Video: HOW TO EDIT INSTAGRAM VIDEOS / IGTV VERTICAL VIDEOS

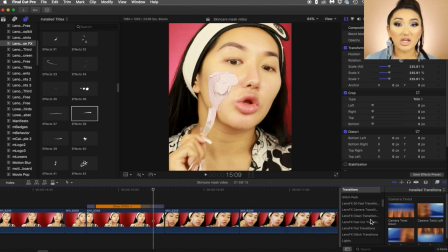that you can literally get for free or if you want to buy the full pack you can literally buy it for like 10 pounds it's not too expensive but he has some amazing ones I have like a whole folder for him and basically this will kind of like whip back and forth it'll
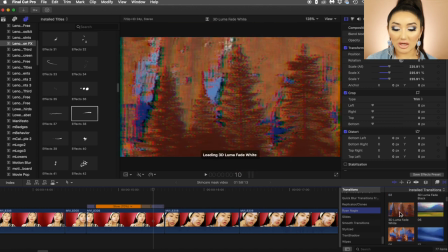kind of do a cross dissolve you can have this little light flash here the ones in this folder are all free you literally just
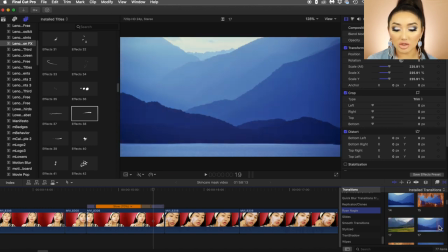download it and then install it onto your mac and it's so so good the free ones you only get one of each so you literally try to keep downloading
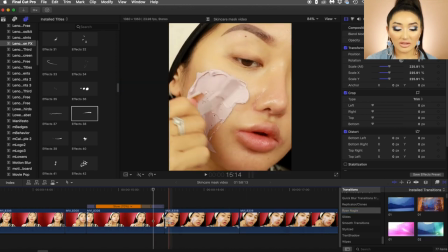loads but if you buy the whole pack you'll get like 10 of them just say like for example here i'm going from far and then i'm zooming in
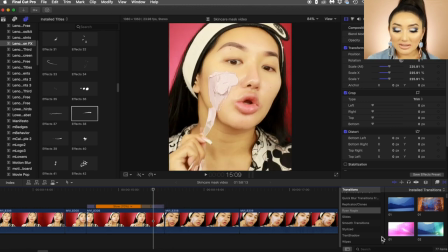into this clip so i basically want this transition to be a bit smoother so what i would do is this is another one that i bought from me it's called smooth transitions it's one of my favorite ones i use all the time this one basically zoom in really fast so you basically put this in
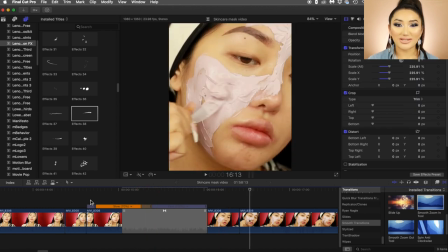here and then it just basically does that motion it just kind of goes obviously you can make it faster or slower by bringing it in if you want it to be a really fast transition transitions are just a really good way to kind of like make
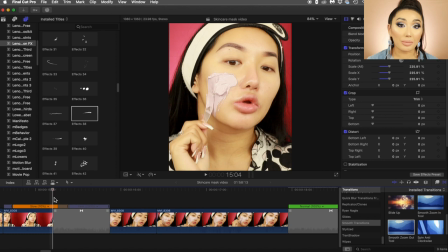the instagram video a bit more fun especially if you're editing along with the beat as well of the music so i'm going to show you guys another trick okay so
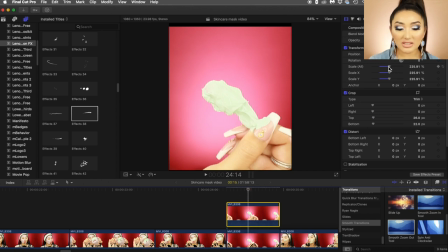i've just pushed option i just dragged the same clip at the top so i'm going to zoom in into the middle here okay i'm going to crop the top there's a bit too much sky there might zoom in a bit more okay so I've got it like this so now I want to
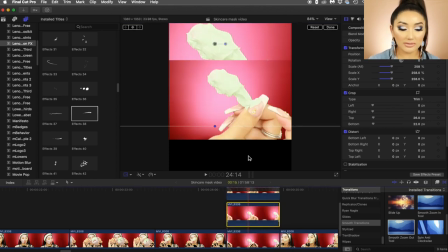have like a cool background here so I'll drag this again and then bring this one down below here and then you want to go onto
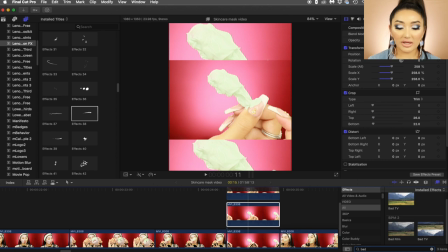your effects folder one that I really like is called bad tv and then I'll just drag it on top of the clip here and it gives it this kind of like retro kind of feel where it kind of like buzzes around so that basically it gives attention to that
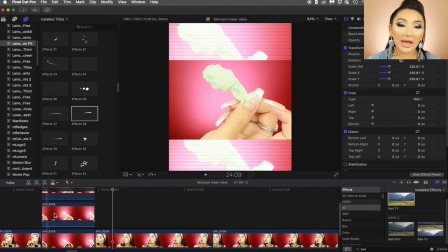clip a bit more all these little things guys it's like it took me ages to realize how to do it so hopefully this video helps you guys out.
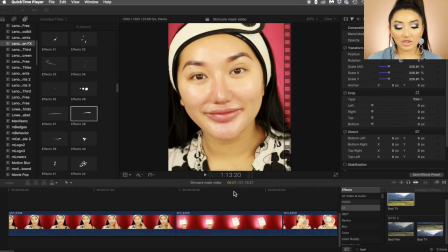Okay guys so I managed to get my video down to 1 minute 13 seconds.
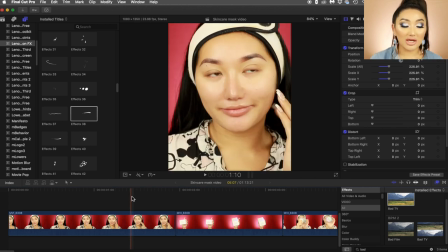Okay so now I'm going to move over and show you guys how I transfer this onto IGTV. Obviously if you guys don't know IGTV is a bit of a longer format. This one is 1080 by 1350.
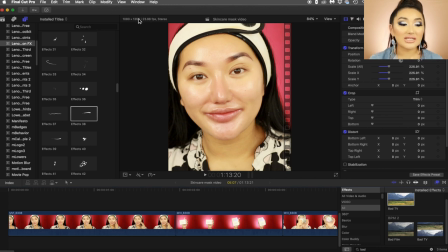The IGTV is 1080 by 1920. So it's a lot more narrow and before I used to actually edit directly for IGTV but I found whenever I shared it to my feed my face will be so cropped my face will look so fat my products will be cropped out on my feed so what I do now is I edit
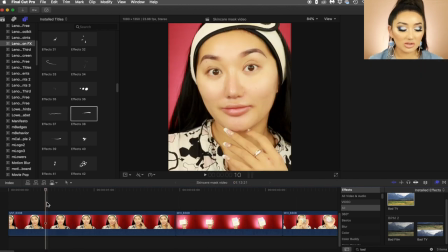like a normal Instagram video and then what I do is I press command all I copy and then
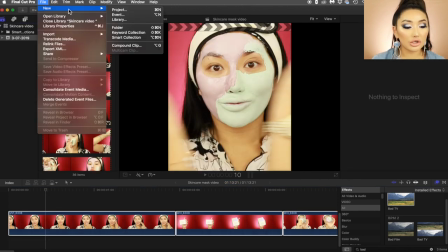afterwards I will press file new and then I'll do a new project again and
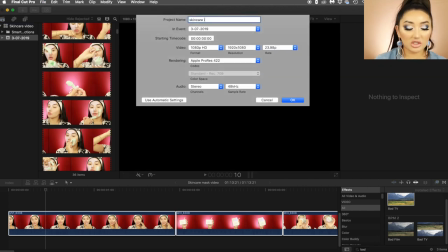now I'll call this skincare IGTV mask and then
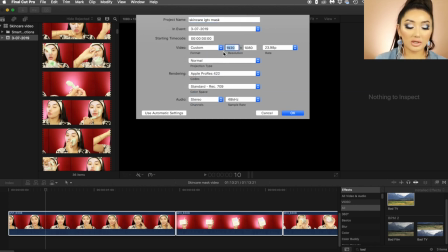I'll do custom and then now I'll put in 1080 at 1920
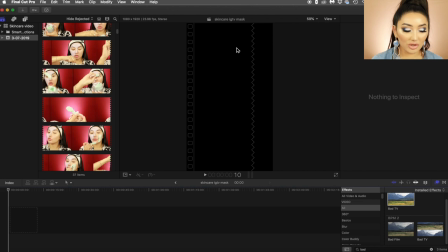and you guys can see this is the template now it's so much more narrow so I literally just paste so this is all my clips here
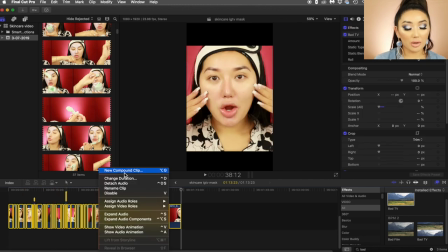what I do is I literally highlight all those clips I'll press right click and then I'll press compound clip so now this is basically all one clip
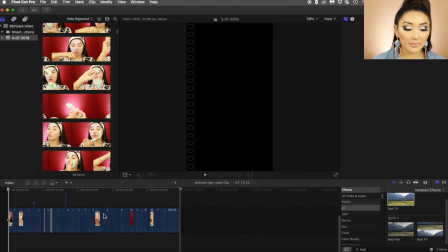here if I wanted to re-edit this I can literally double click it and then this will bring me my whole timeline and then when I
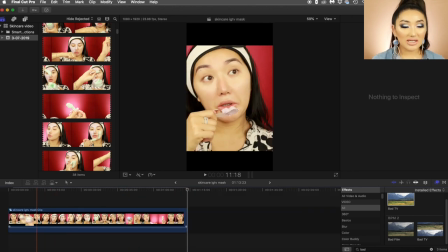want to go back I press this little arrow here and then it basically just combines everything together so now if I want to move it it will
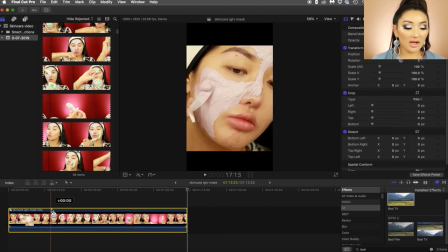all move together and then what I do is I press option and I duplicate it so now you guys see at the top there's like these black
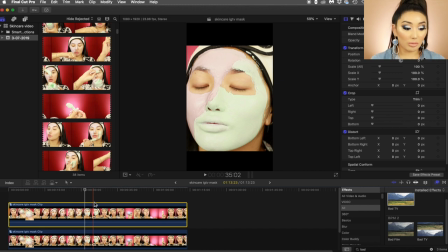bars now because that's how much IGTV is like so much more zoomed in so then at the bottom here what I do is I press scale
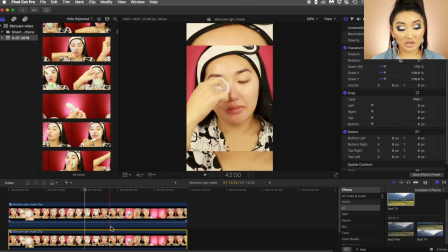and I basically duplicate the video so that it still takes up the full frame of IGTV and then what I
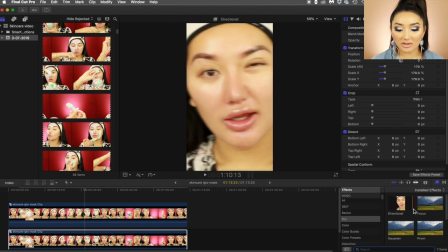do is I go onto blur this is already built in you don't have to buy this or anything like that and I go to Gaussian blur there's loads of other blurs you could
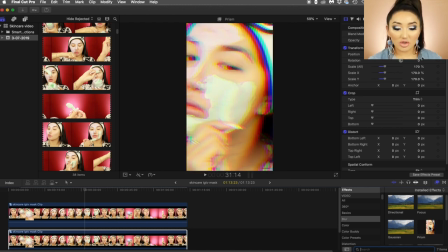do you could do like a prism which makes it like a cool kind of like retro vibe you could do like focus I like Gaussian because you can
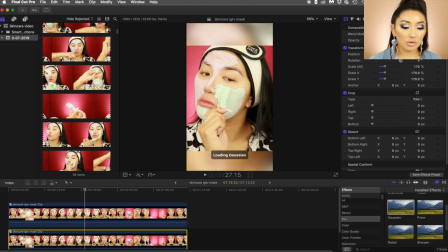not really see what's going on it's not too distracting so I press Gaussian blur and then it basically gives me a bit of some movement in the background but it's not just like a plain black background basically I want it to take up the full frame of IGTV and then now
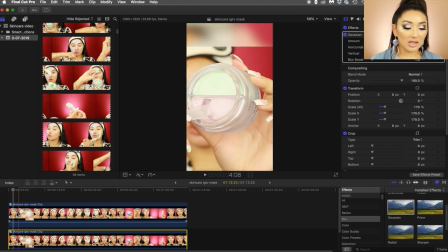that's basically the template of it and now what I'll do is i'll find some music so a lot of questions i get asked about all the time